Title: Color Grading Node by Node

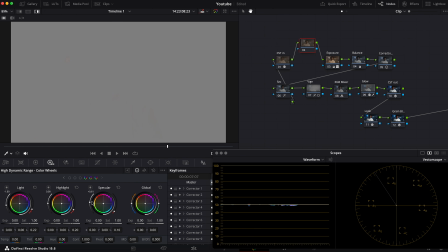20:42 Yeah, something like that. Okay, let's press Shift H again.
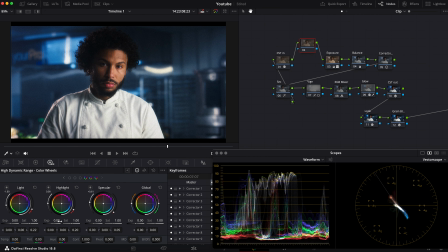20:48 And then we will go down with the highlights, just to soften the look, and then just go up with the specular.
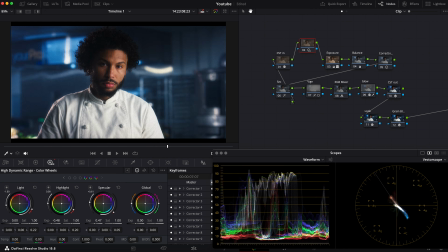21:03 And once again, a bit down with the highlights. And let's check what we've done here.
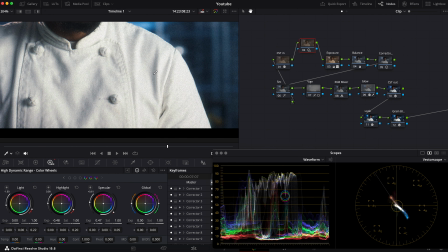21:10 Let's go closer a little bit, and before and after, before and after.
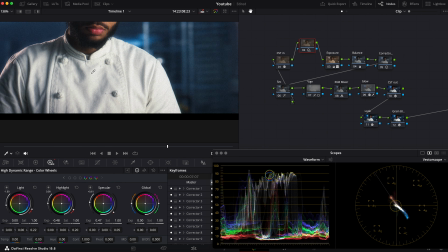21:17 So we've added a little bit of contrast in the highlight area, and if you like that,
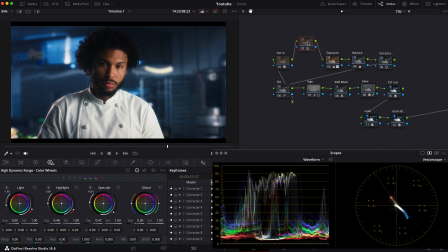21:22 you can do that way, or you can skip this step because it's not necessary. Let's check once again what we've done here.
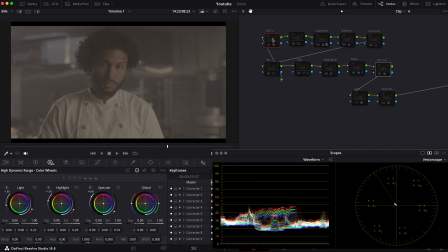21:30 Let's go and kill all the nodes. So CST in and CST out, it's a Rec 709 conversion. So we've gone to our exposure,
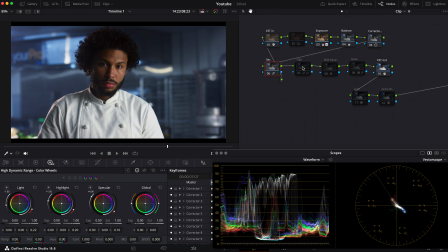21:42 balance, corrections, secondaries, vignette, RGB mixer, glow,
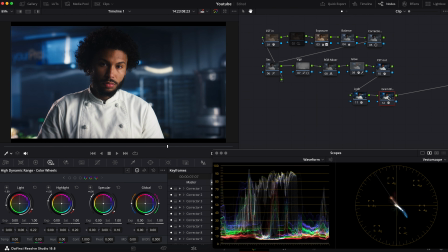21:52 look, grain and bloom, and HDR. I would also like to show you one example. I've got some questions from my subscribers, and they asked if it will work in a 10-bit footage.
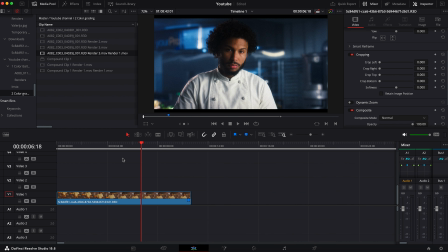22:05 So let's go to our edit page, then duplicate our clip,
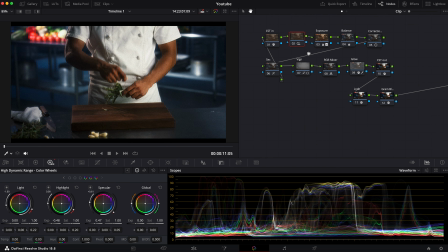22:10 and then go to the color page back and reset all the grades.
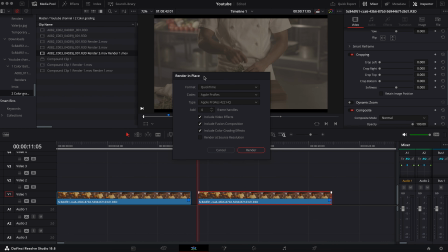22:16 Go back to our edit page and render it in place. For example, like Apple ProRes 422. It's a 10-bit file. Okay, render. And we will check if this retro file grade work on the 10-bit Apple ProRes footage. So it's rendered now. Let's go to our color page, turn on the clips, and then let's copy and paste our grade.
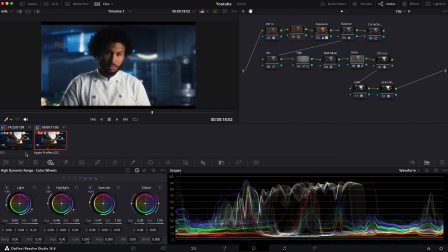22:46 As you see, it works the same. This and the red file and ProRes 422. And what I also like to do here, to desaturate the red a bit,
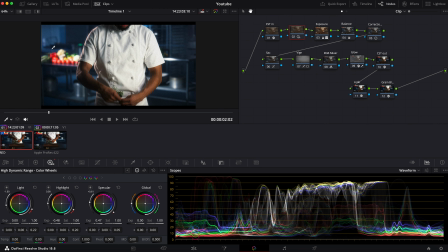23:00 because I see it's way too much saturation in these tomatoes, I'd like to go to my secondaries. As you understand the color, the brighter the color is, the less saturated it should be. As an apple, for example, the more saturation an apple has, the darker it will appear. So let's go to our secondaries and maybe just grab the hue versus saturation,
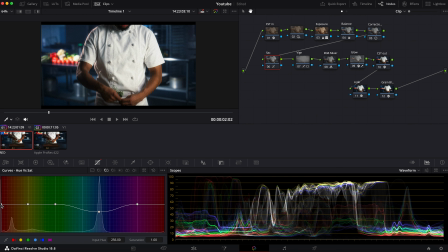23:25 and I'd like to desaturate the reds a little bit, but still keep the skin tone in an orange area. And I would also go and drop down the luminance
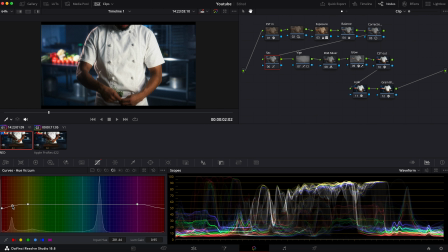23:43 of these reds and something like that. So it looks much better for me now. And let's go to see the before and after. Before and after. It's more neutral, more natural. And that's it for this video, guys.
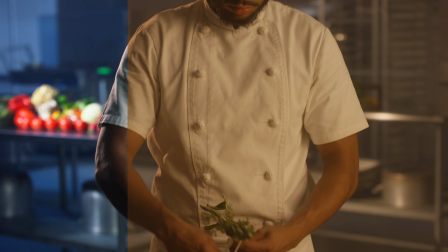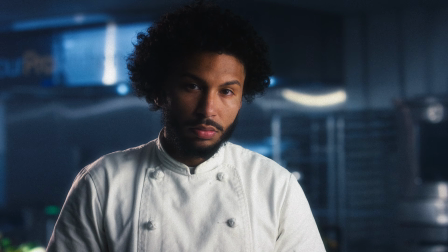At the end of this video, I want to thank you for all of your comments, questions, likes, shares, subscriptions that came from my last episode. I really didn't expect so much activity. Thank you very much for that. I really appreciate that, and it motivates me to make more videos and all the stuff around the color grading. So hit the like button, subscribe, and I'll see you in my next video. Bye!